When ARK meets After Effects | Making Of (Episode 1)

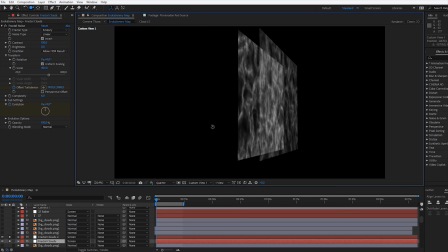I duplicated the layer, changed some values and placed it in a different position in Z-space.
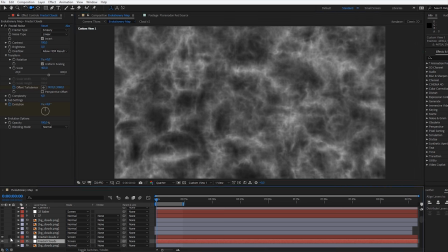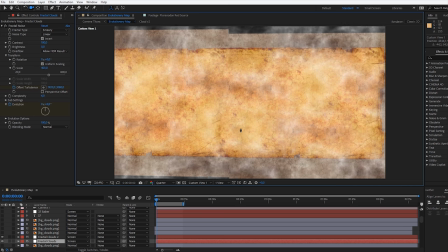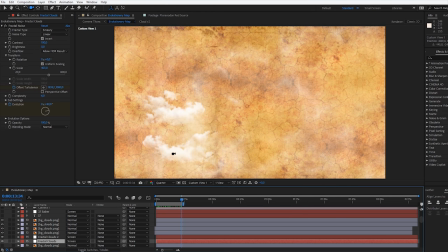I then continued to add new layers of clouds with different rotation, size and animation.
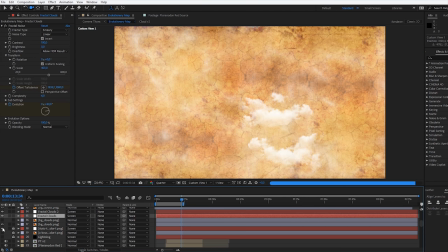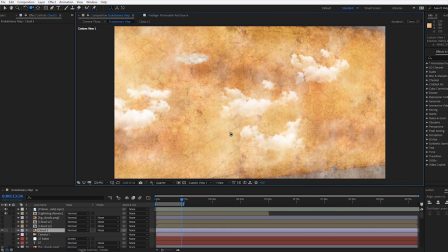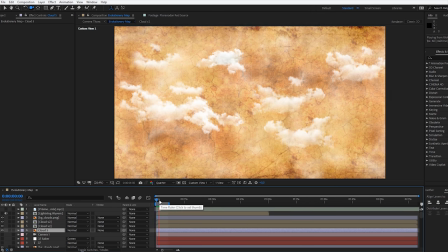As you can see it already looks much more vivid than before.
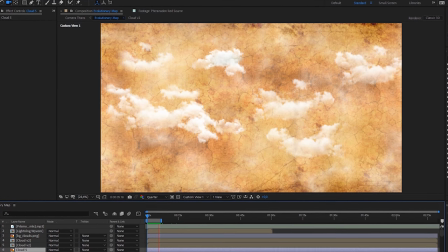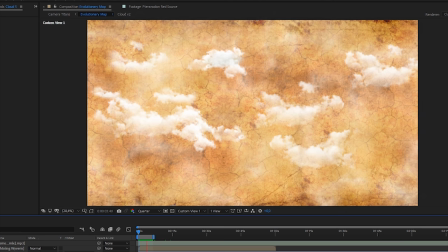Now that the atmosphere was done I could start placing the creatures on the map.
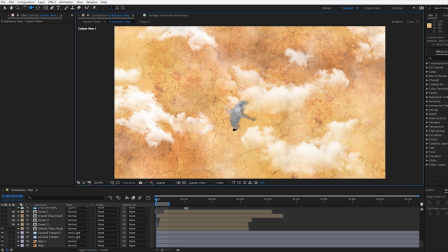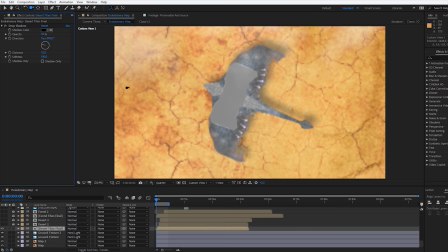I added a drop shadow according to the height of the creature. This desert Titan for example has a much more diffused one as it's higher above the ground.
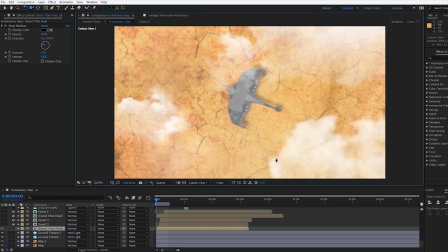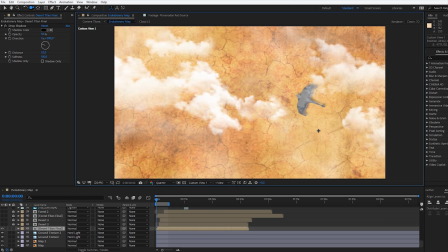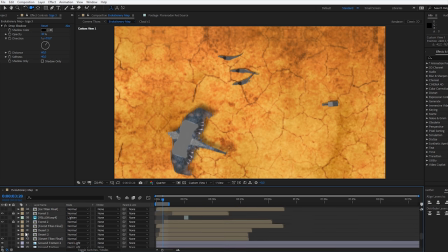Then I created the animation path for the dinos. I had to take into consideration their distance as well as default walking speed to make their movement feel natural.
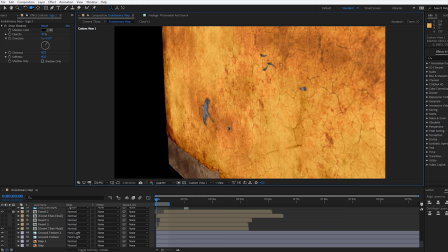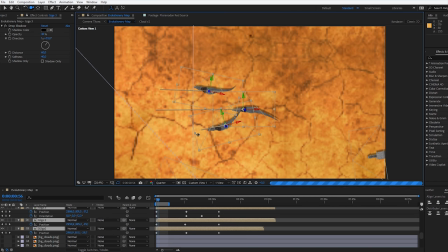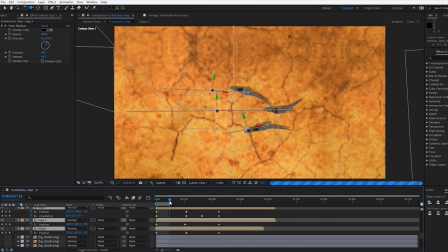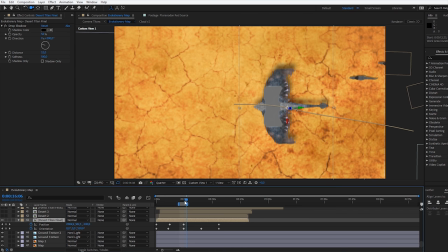I also changed the spatial interpolation of the position from linear to bezier, so the path would be a curve instead of a line.
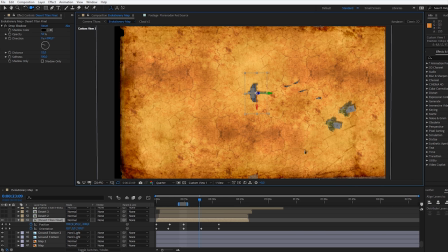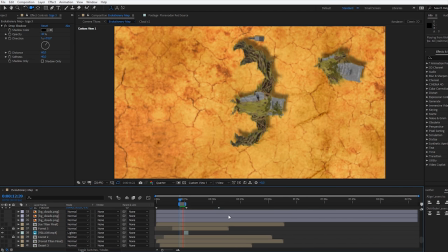For the forest titan animation I wanted to increase the impact, so I added a shockwave and changed the blending mode to lighten.
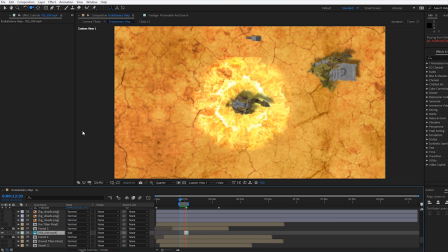You could use a different blending mode, but I figured that Leiden would look the best.
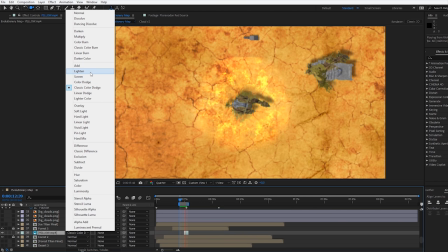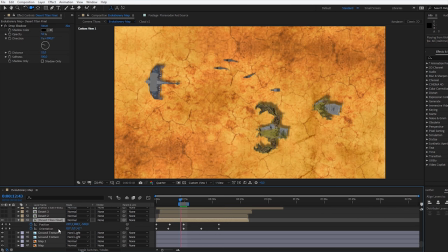This is what the animation looks like on a larger scale.
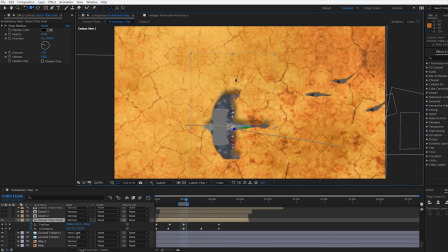In the following I integrated the other creatures, such as Brontos and several flyers.
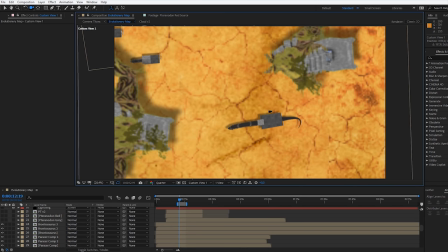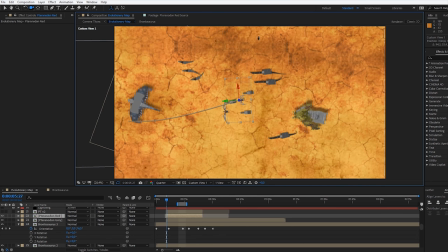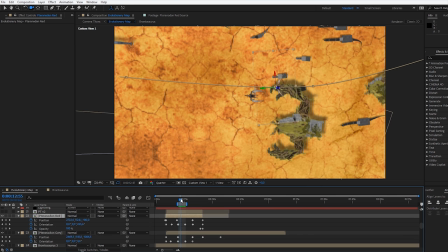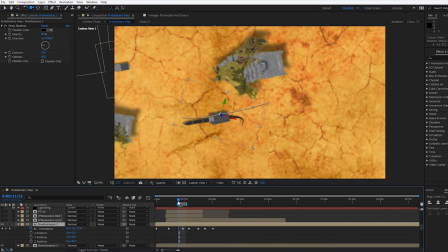For anyone asking why the Brontos rotated, there's a simple answer to that.
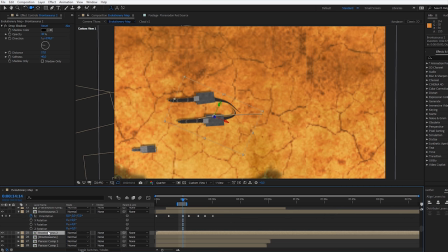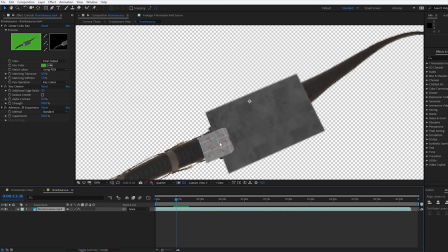It was too large to capture horizontally, so we had to record it diagonally and rotate it afterwards.
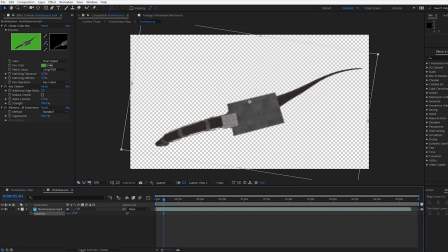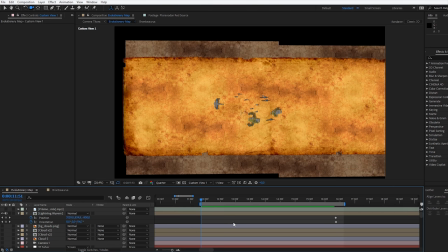This is what it looks like without the atmosphere.
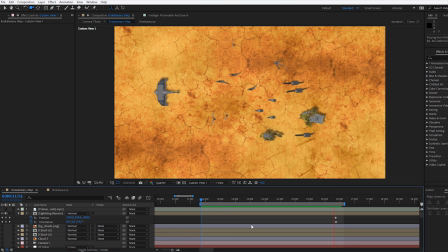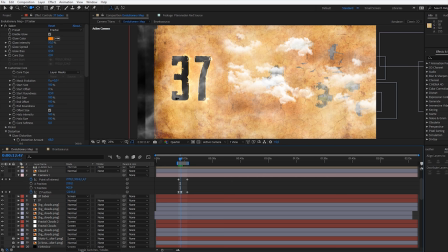For the text I used Video Copilot's free plugin Saber and set it to layer masks.
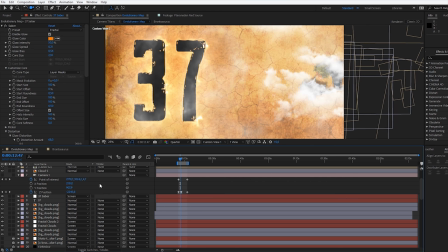Now I know that I could simply set it to layer the text, but at that time I had problems to do that with a 3D object.
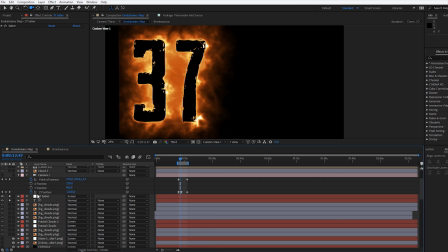Saber lets you create cool fractal variations, such as fire or energy effects.
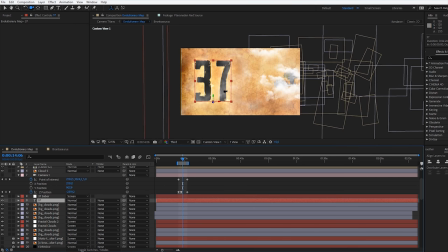Here you can see all the individual layers represented as boxes outside of the preview area.